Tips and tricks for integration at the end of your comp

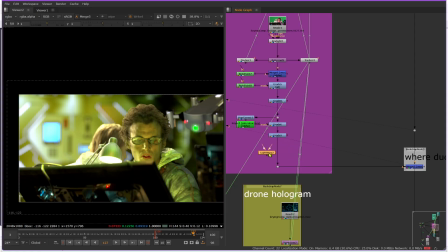8:16 If you grab the node and just kind of hover over your line that you want to put it until it lights up and then let go. See the A hooked in, not the B? If you do a merge, it's going to do the other way around. Usually you're trying to hook things into your B stream. But for this, they know you're basically, here's the thing I'm trying to light wrap.
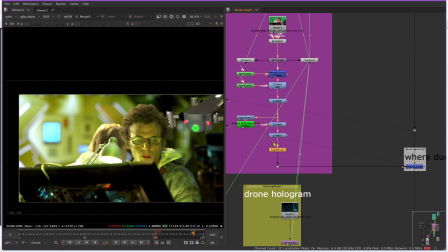8:32 So what are you looking at for it to wrap, like to have as the information to use when it wraps? Well, the background, the thing behind you, should be this. So this would be how you would hook up a light wrap. And out of the box, it doesn't, it's typically got your intensity is going to be down to 0, but if you crank it up,
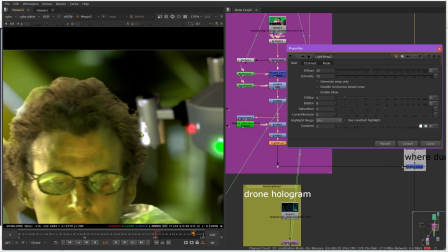8:53 like you can break it, and like if you look over here, you can see that is not what you would want.
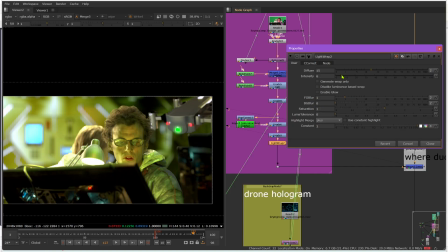8:59 But if you do a low enough value, like you can see that's pretty decent.
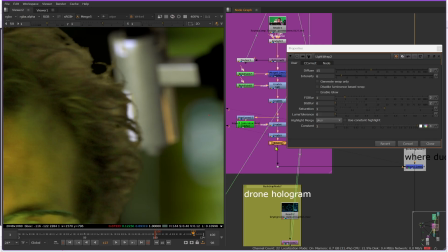9:05 You start to get where the brighter spots in your image bleed out over onto your guy.
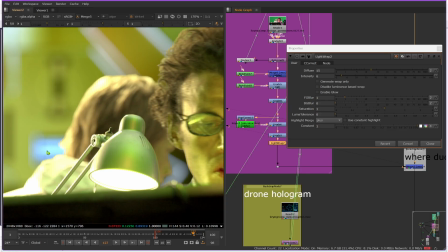9:12 You get some over here, and it starts to give you a more accurate result. So you can do tight ones of these, soft ones of these.
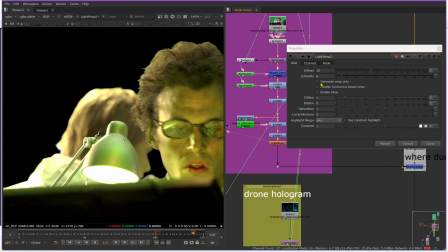9:19 If you ever want to look and see what it's doing, if you go to your light wrap and view it at the light wrap and say generate wrap only,
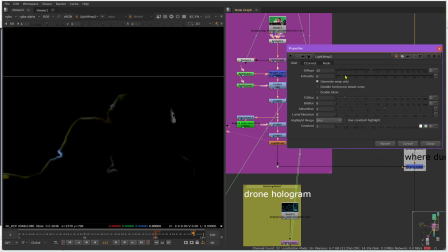9:26 you can literally see what it sees. It does have a tolerance if you want to choke up on stuff, or you could crank it up if you want a whole bunch more, but just make sure you're basically not adding extra hot bright spots anywhere.
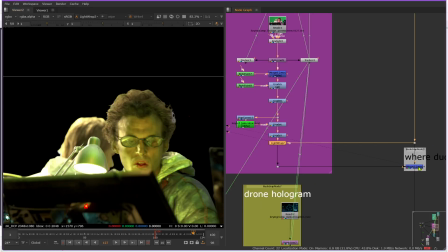9:41 Oh, let me turn that off. But that would be how you would apply light wraps.
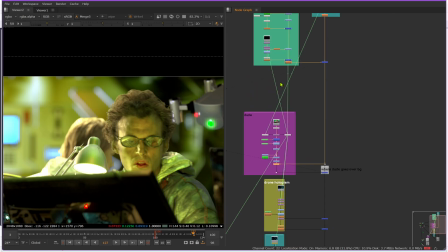9:50 And it works for everything. I can even literally just copy this and go up to my drone.
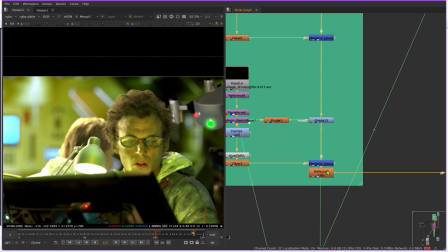9:56 And at the point of the drone,
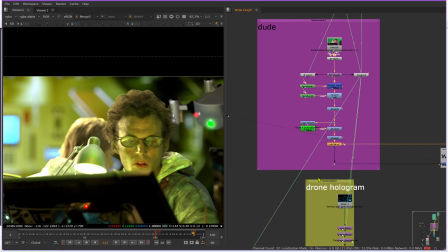10:00 You do want to apply your light reps at the end of your trees, by the way, but you don't want to apply them after a defocus or a blur.
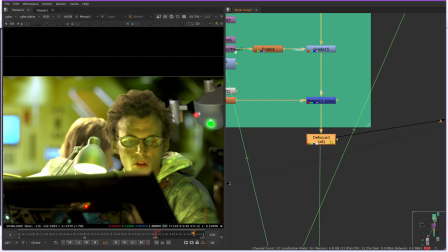10:07 You want to apply them before. That defocus or a blur should be the last thing you do. But I'm basically going to copy that same one.
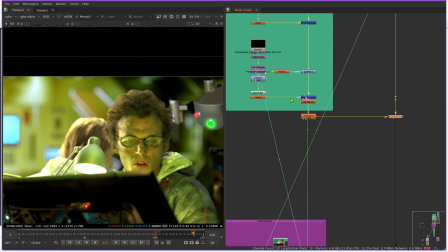10:19 Make my little dot node above there and hook it in.
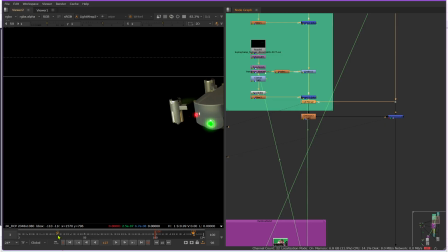10:28 So not the easy, here, I'll go to like one of the frames when he's over here so you can see it a little bit better.
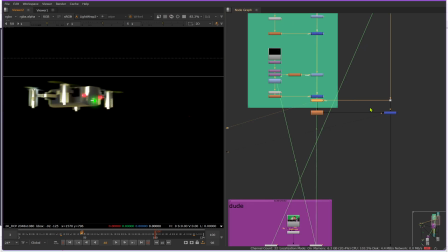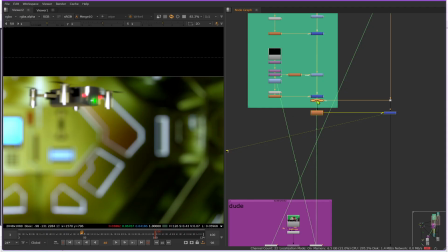10:38 So super subtle, but adds a lot of integration. So that's kind of your best bets in terms of integrating things.